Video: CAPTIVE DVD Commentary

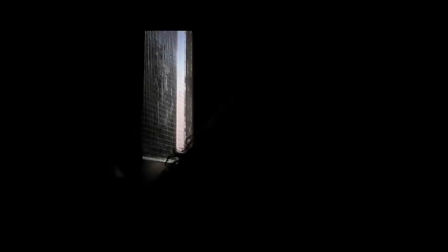[4:06]
it's just getting it so it's not obvious we've cut lots out and then we've dubbed in
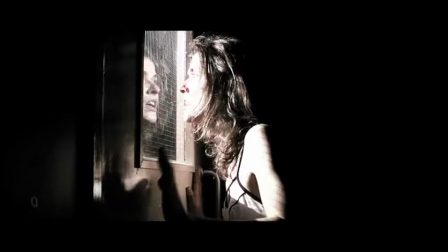[4:12]
Stefan Martin's voice oh yeah Steph sounds like a bloke and I sound like a moron
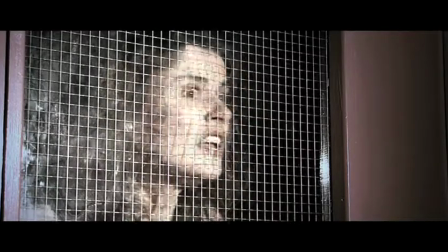[4:20]
Stefan Martin's voiceover is coming the only ghost I've ever heard from Wigan anyway yeah you can't get rid of his accent
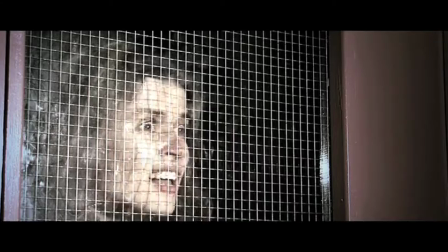[4:28]
you can tell it's me You need to escape Greggs.
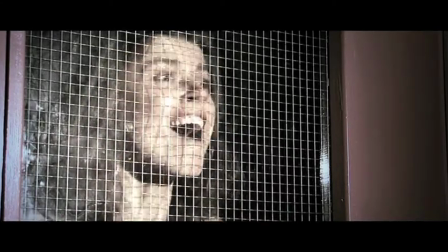[4:34]
You need to escape.
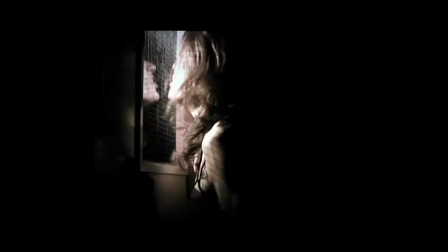[4:38]
It's the best we could do. I could probably recite this word for word. No, we've listened to this so much. So this was all done in the ward in Bolton Hospital and because we had to put bin bags over all the windows to block out the light from outside,
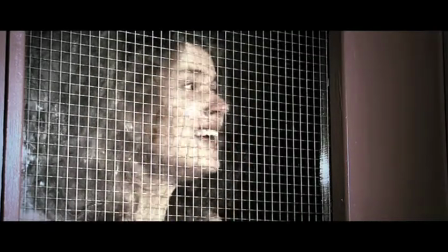[4:54]
we couldn't obviously have the windows open because it would blow everything everywhere.
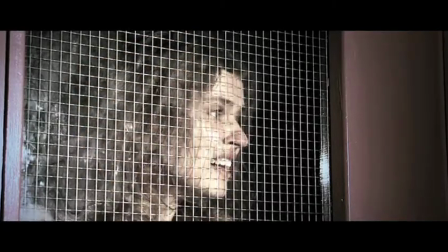[4:57]
So it was literally like a sweat box. there was no air in this room at all and especially with the lights on yeah
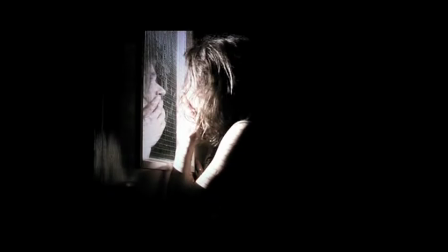[5:04]
it was so intense but we needed therapy afterwards I'm still going on with mine done about yours
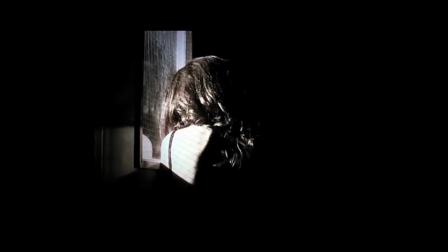[5:13]
when we were editing scene five where she was screaming that came into my dreams she's a
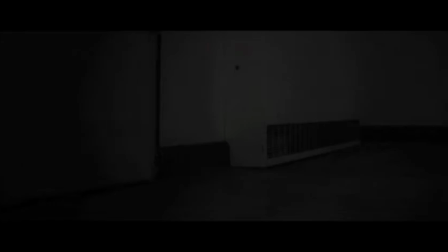[5:19]
very good actress isn't she but this scene is finished now in this scene Gary's actually just emerged than my little lighting cupboard.
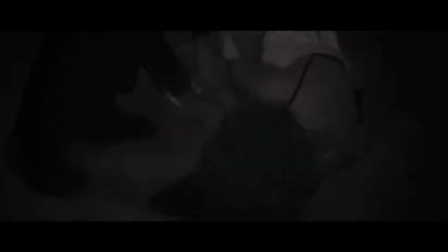[5:27]
We did that a little bit on a track as well. Yeah. They kind of part improvised this, didn't they?
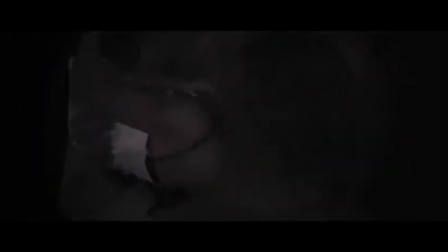[5:32]
Yeah, they did really well on this, but we left them just to have a fight. A few of the earlier takes were like ballad dancing.
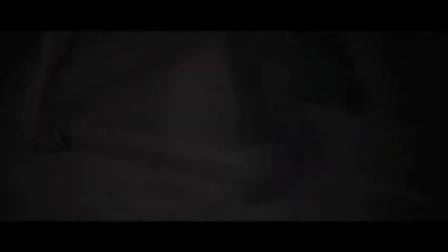[5:38]
Yeah. I think the actors acknowledged that.
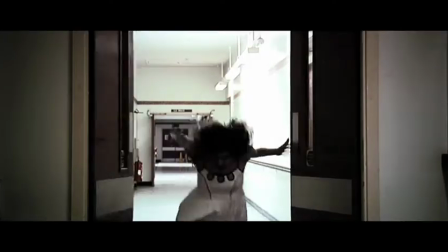[5:41]
This was difficult because when she ran out of the room and into the corridor, we used all different locations to do it and then had to match them together.
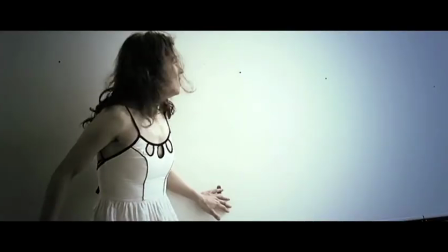[5:49]
So we had to try and think about which way the doors would open. It sounds really simple, but it was actually quite difficult when it comes down to it.
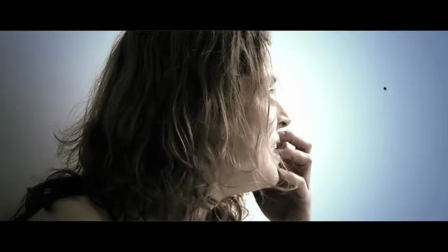[5:54]
And here we've put her close up over the top of the sound for the long shot, so getting that in the right place was very difficult.
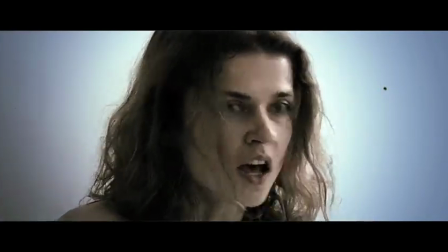[6:05]
Nicely lit this, thanks to the sun. Yeah, not thanks to Luke.
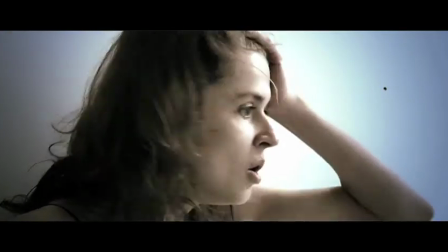[6:11]
It looks good, so.
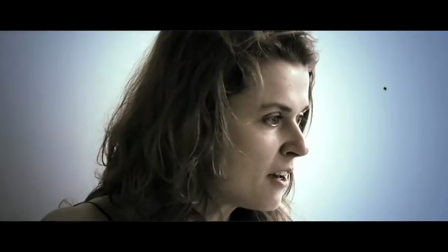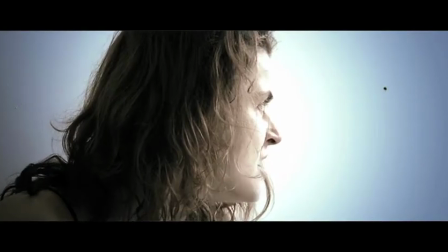[6:17]
It's this next cut I really like. Yeah, it really works well, doesn't it? Yeah, because it works because she's moving.
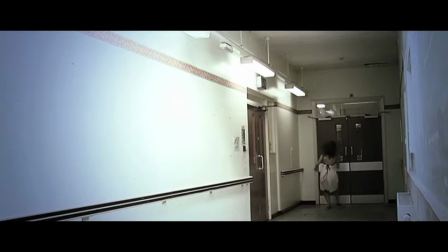[6:26]
So then we've had to dub in the voices over the top from the audio beers because obviously Andy and Gary weren't there on the date.
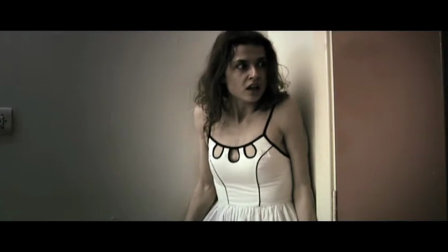[6:32]
I was stood behind them doors reading the lines out. That's what I tended to do quite a bit. This is my favourite Scooby Doo moment of the film. Oh no, I hate this bit. This is the worst bit for me.
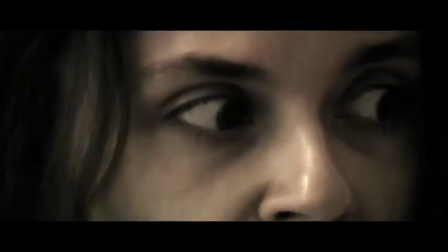[6:43]
I just find it so cringeworthy. I like that close up. That's a good close up. That's a really good shot.
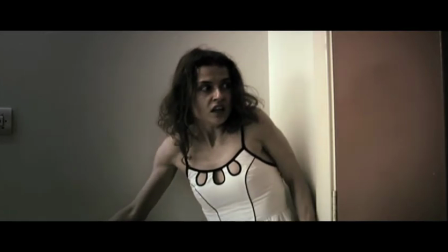[6:53]
Please run. Long zemotic pause there. Here we go.
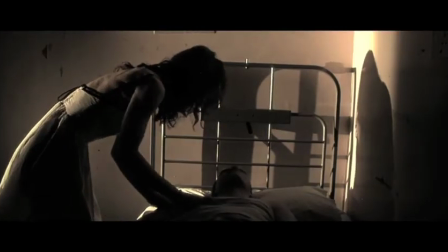[6:58]
Here's my cameo roll. As dead body. I'm not being funny when I say that actually hurt.
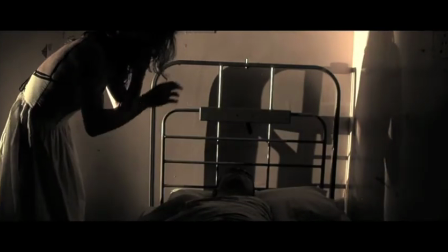[7:04]
She pretty much ripped the skin off my right shoulder. We used lights in this as well, didn't we?
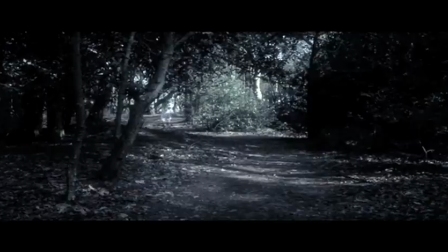[7:09]
This time Adam was doing the lights in. This is our trippy little scene, which is sort of trying to show you all these scenes.
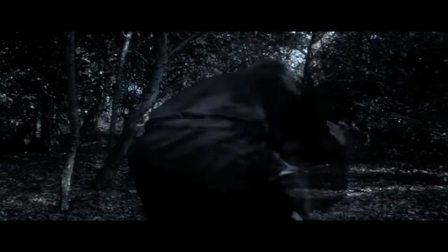[7:16]
I don't think I could watch this scene in the dark. No. We did so many versions of that. The editors will talk about that.
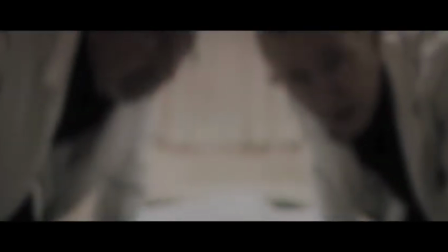[7:21]
Yeah. This now is like one of the last scenes and it was a lot longer in the beginning.
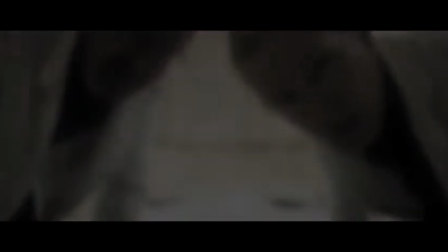[7:27]
It had them just talking and it was very monotonous and
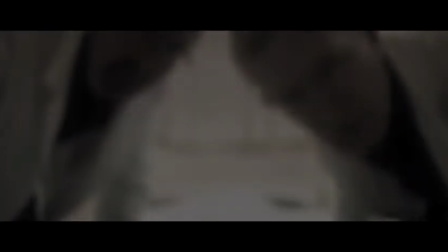[7:32]
it was based more around the medical side of it and we decided we didn't want that.
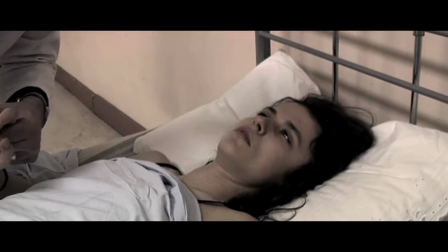[7:37]
We wanted her to hear specific things that gave away the story but not so that the audience got bored so we put an effect on the voice and echoed it.
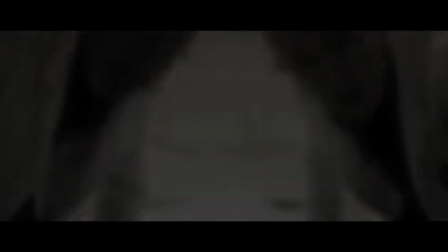[7:45]
So when she blinks, obviously, in consciousness it all goes a bit strange. I really like this shot. We tried multiple versions of that as well, don't we? Yeah. We had the camera resting through, see the bars there on the bed,
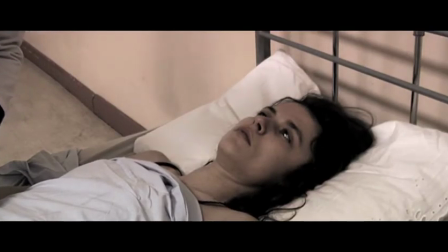[7:57]
and had her head slightly to the right so that the camera was resting on the pillow, and then told the actors to look directly into the lens as if it was her face.
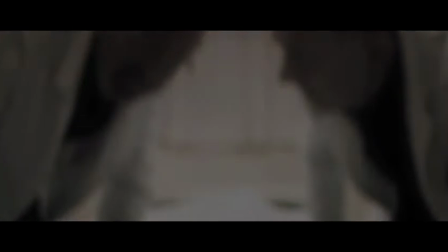[8:04]
The outer focus was done there on the day, that wasn't done in post-production. I remember I said to Steph, I can blur it if you want, and she goes, oh really? So I did.